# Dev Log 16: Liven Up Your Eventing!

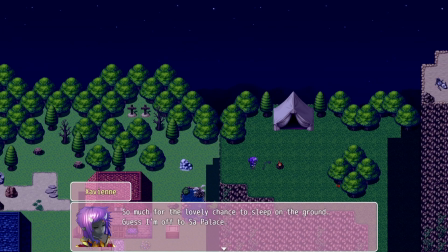Hello everyone, I just wanted to make a video talking about eventing. I kind of thought that this would be good to have, just to have something to reference to point to, in case people haven't played my own games, which I guess I decided to use an example because,
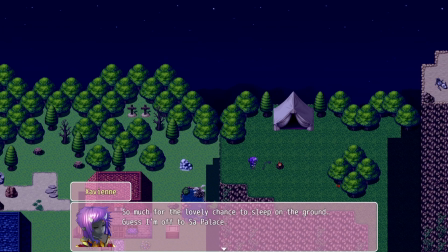you know, I know how they were made, and I know what was involved in making them, and kind of my thought process and stuff. And I also know that none of the things I did were particularly complicated and used too many plugins,
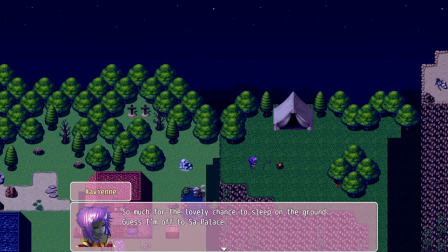so when I talk about eventing, I'll sometimes talk about like how boring a scene is, and this is kind of what I want to show off as, like, you know, there are things you can do in RPG Maker to kind of liven up the scenes a bit.
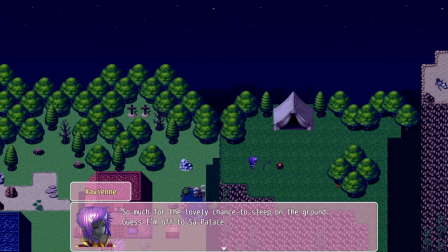So this is my old project. This is my old game, the Oni Sellsword, and this is pretty basic. It's like 99% RTP. You can see the main character here has custom art. The sprite is actually just built in the character editor.
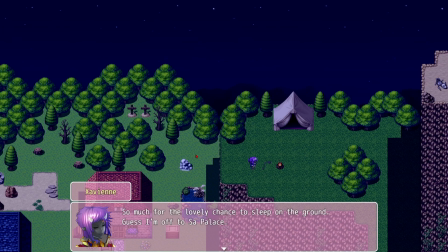I might have edited the sprite a little bit, but not very much. But aside from that, the game, there's a few other characters with custom art, but that's all. In terms of eventing, I have a camera mod,
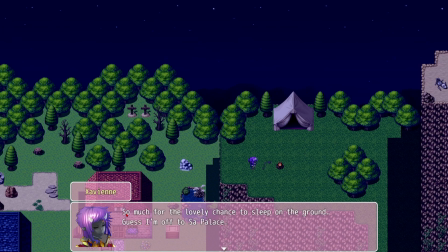and then some text-to-speech, and I have this thing, or not text-to-speech, but a typing sound when characters talk, and the name shows up here. And I think the message box size has changed. I think that's about all the things I do for plugins, all the complicated stuff,
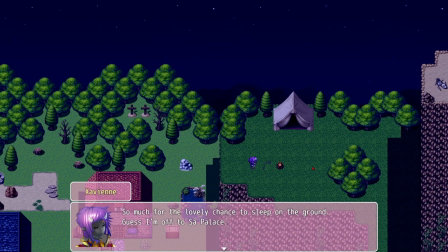but I want to talk about things like business and blocking and kind of little things to do to add more to visual storytelling.
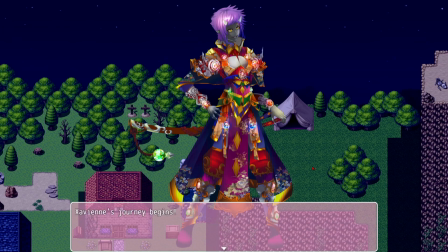This is kind of laughable because the RTP sound is hilarious. I've made fun of it before. This kind of just happens because I didn't have a good opportunity to show off this character's full art, and I just shoved it in here.
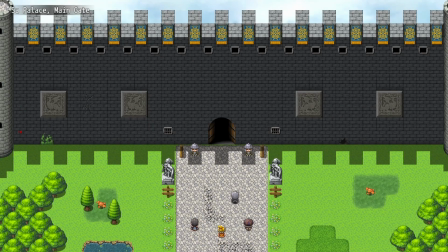But that's not part of the lesson. You'll notice in the previous scene, she quickly walked into her tent.
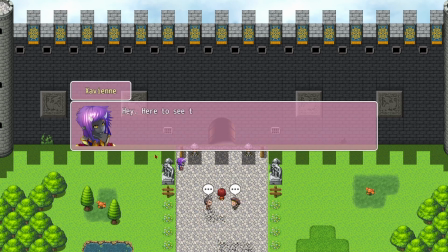Got this little scene where she does that little thing, looks around, and then walks over. So I do this a couple of times in this game, which is that this is just a establishing shot. And so that means this map, you can't like explore it or do anything with it.
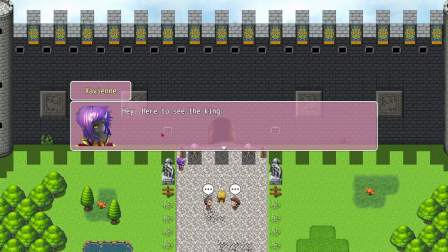It's literally just here just to like be connective tissue in the story. And even considering all that, like, I mean, it's obviously only one screen, so it's not super detailed, but I've got some things going on, like these guys over here having a little conversation. I have this little, it's not actually random, I think it's a sequential of people walking in.
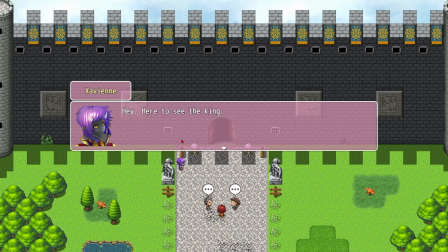And so, you know, little things to kind of make things seem like this is a entrance to a major castle here. Not going to talk too much about the dialogue other than it's short. Everything was kind of kept very succinct. You'll notice there's little pauses.
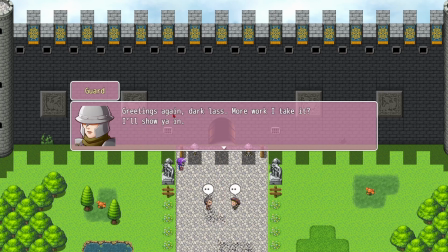I guess that's the other thing I did with the plugin, which is I added little pauses to try to emulate cadence of speech a little bit, you know, when there's commas and periods and such. I don't think anyone ever notices it, but kind of think it makes a difference.
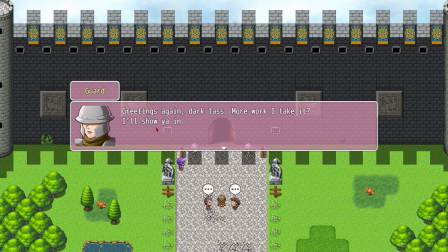It's a little bit more effort to do that. It's kind of unnecessary, though. So if you want to skip, I would say probably skip that, but I don't know, we'll see. So yeah, pretty short scene. Kind of leads into the previous scene where this guy is obviously ignorant.
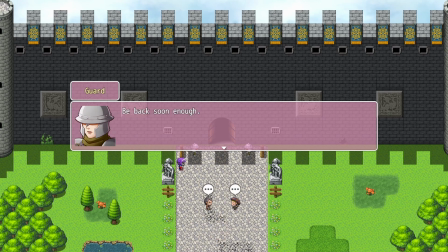He doesn't know that she's wanted, but she believes she can enter, and, you know, kind of establishing a little bit of relationship.
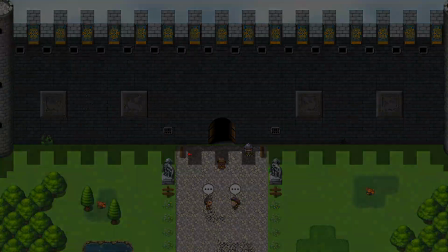And kind of the point of the scene is that she's just trying to get into the castle and see the king,
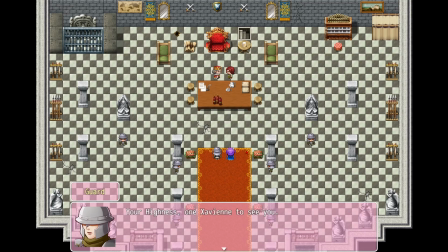but kind of establishing a lot of past stuff quickly. Like, I don't have to have the guard have a long conversation about how, I know you and you've done work and this and that. Like, oh, hey, here to see the king again? Like, that's it. We know that they have a previous relationship.
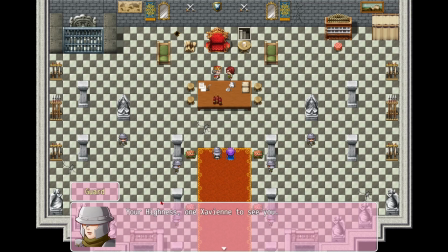Move on. And so here you got another scene. This is another establishing shot, actually.